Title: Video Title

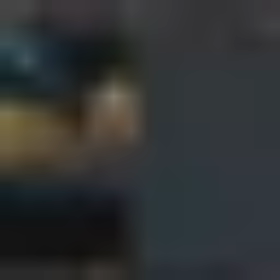And you can see now it's much better, and the focus is only in here.
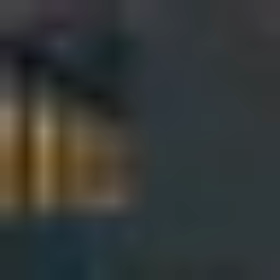This blue I'm not liking so much. I think it's distracting. So let's put down an HSV node and just rotate the hue,
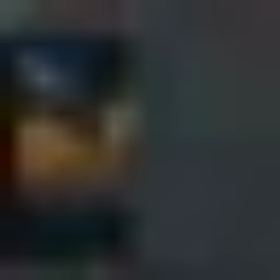or change this value so that we get something that blends in better.
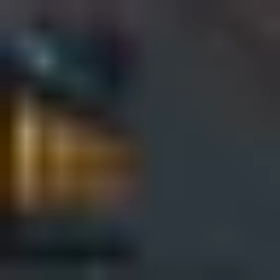Let's keep the brightness. I think that's good. Yeah. Cool.
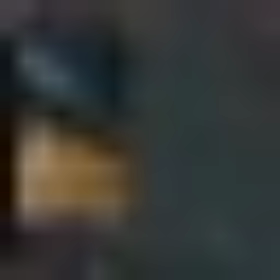I think I like this being bright. It's just the blue color was not working pretty well.
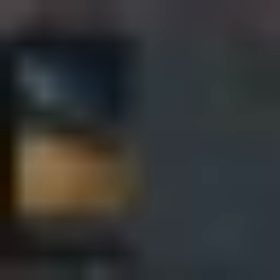And these guys are super dark now, so we'll see how we can brighten them up a bit. Maybe with this, with the fill. Yeah, I think this is better.
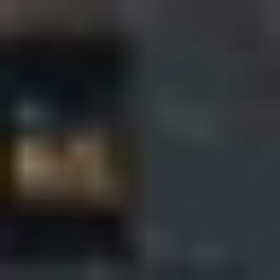And you can see I'm just doing tweaks here. There's nothing special.
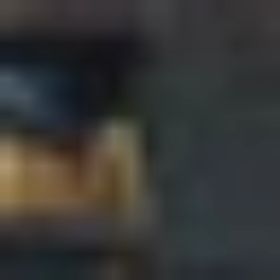about what I'm doing is just looking at the image and trying to find a better balance for it. I'm gonna try and change these to have a different color just to see how it would look like.
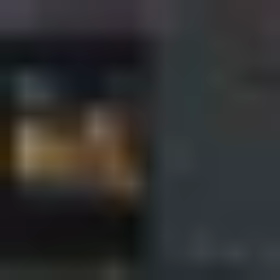I like the blue. Yeah, we're gonna keep it at the original color.
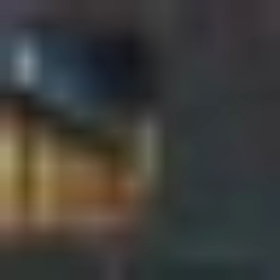Yeah, something like that. And this is the only part that bothers me a bit.
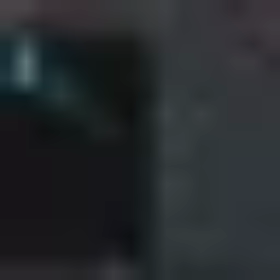And I think we have a GI light for these guys. And it looks like we've tuned it down. We've reduced it in the render a lot.
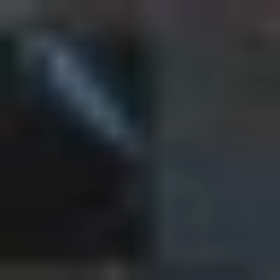But if it was bright, we could have lit that area. So let's see.
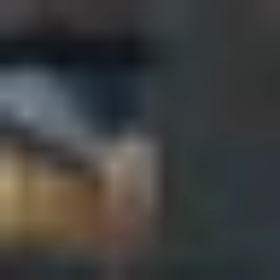Yeah, definitely working much better now. But I don't like the fact that it's changing that a lot. I think that was one of the issues.
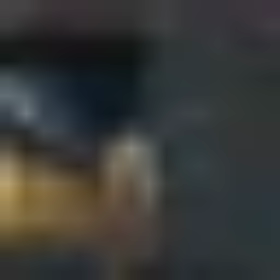Let's add a gamma node so we can bring up the dark values of this pass.
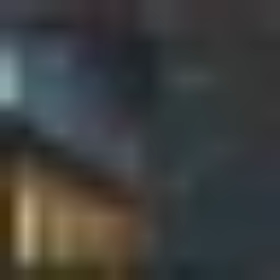Yeah, something like that.
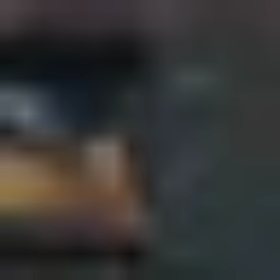Cool. And now let's add some lighting here.
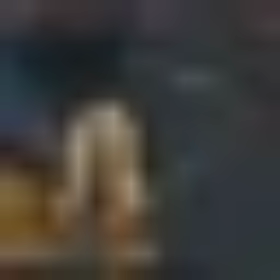Obviously the statue is not receiving any direct lights, it's just being backlit from this light.
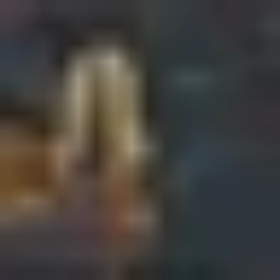And it's receiving a lot of shadows. So what I've done in the first scene is I did a lot of key light for this.
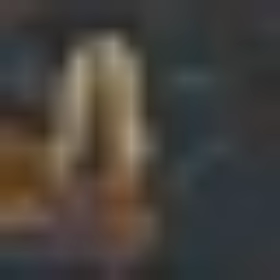I had 2 spots from the bottom lighting it, and then another spot I believe from the top, so it was beauty lit individually.
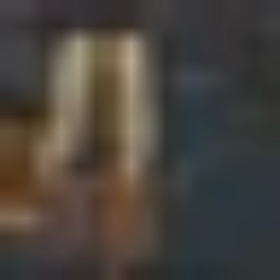And I also had a disc light inside the center that created a nice gradient, which we don't have here.
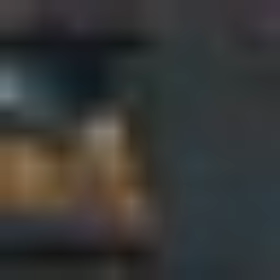Okay, cool. So let's focus on this section now. I think these guys are good.
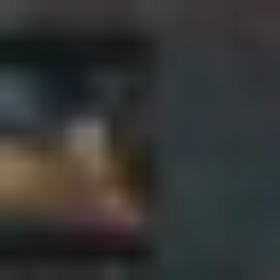They're probably dark, a bit bright, and the focus is still stolen from this area.
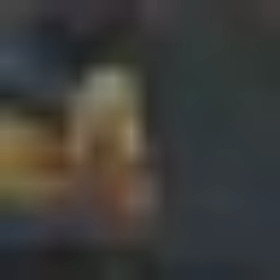I think if we had a light here lighting all this section, maybe less
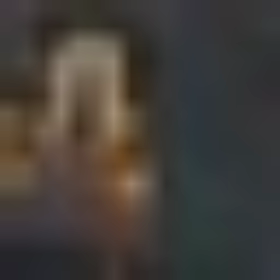shadow cast and more light, it would be more in focus. But I think we can still do some stuff.
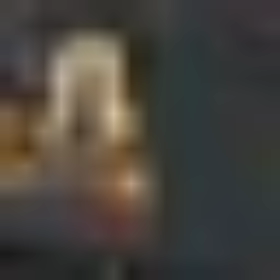So let's add a bright node to all of it and bring it up.
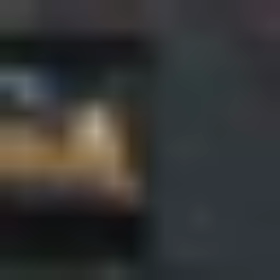Add more brightness, yeah, something like that. And let's add a color correction node. I'm not happy doing this because I'm changing all these lights together, and I really want to go in and change them individually.
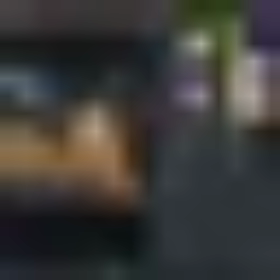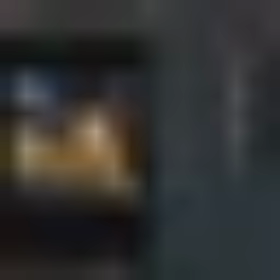Cool. I think it's working now. And let's add a bright node.
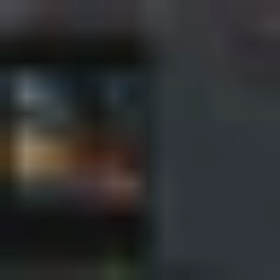This is the everything else. I was not intending to do this, but I think it's a good coincidence.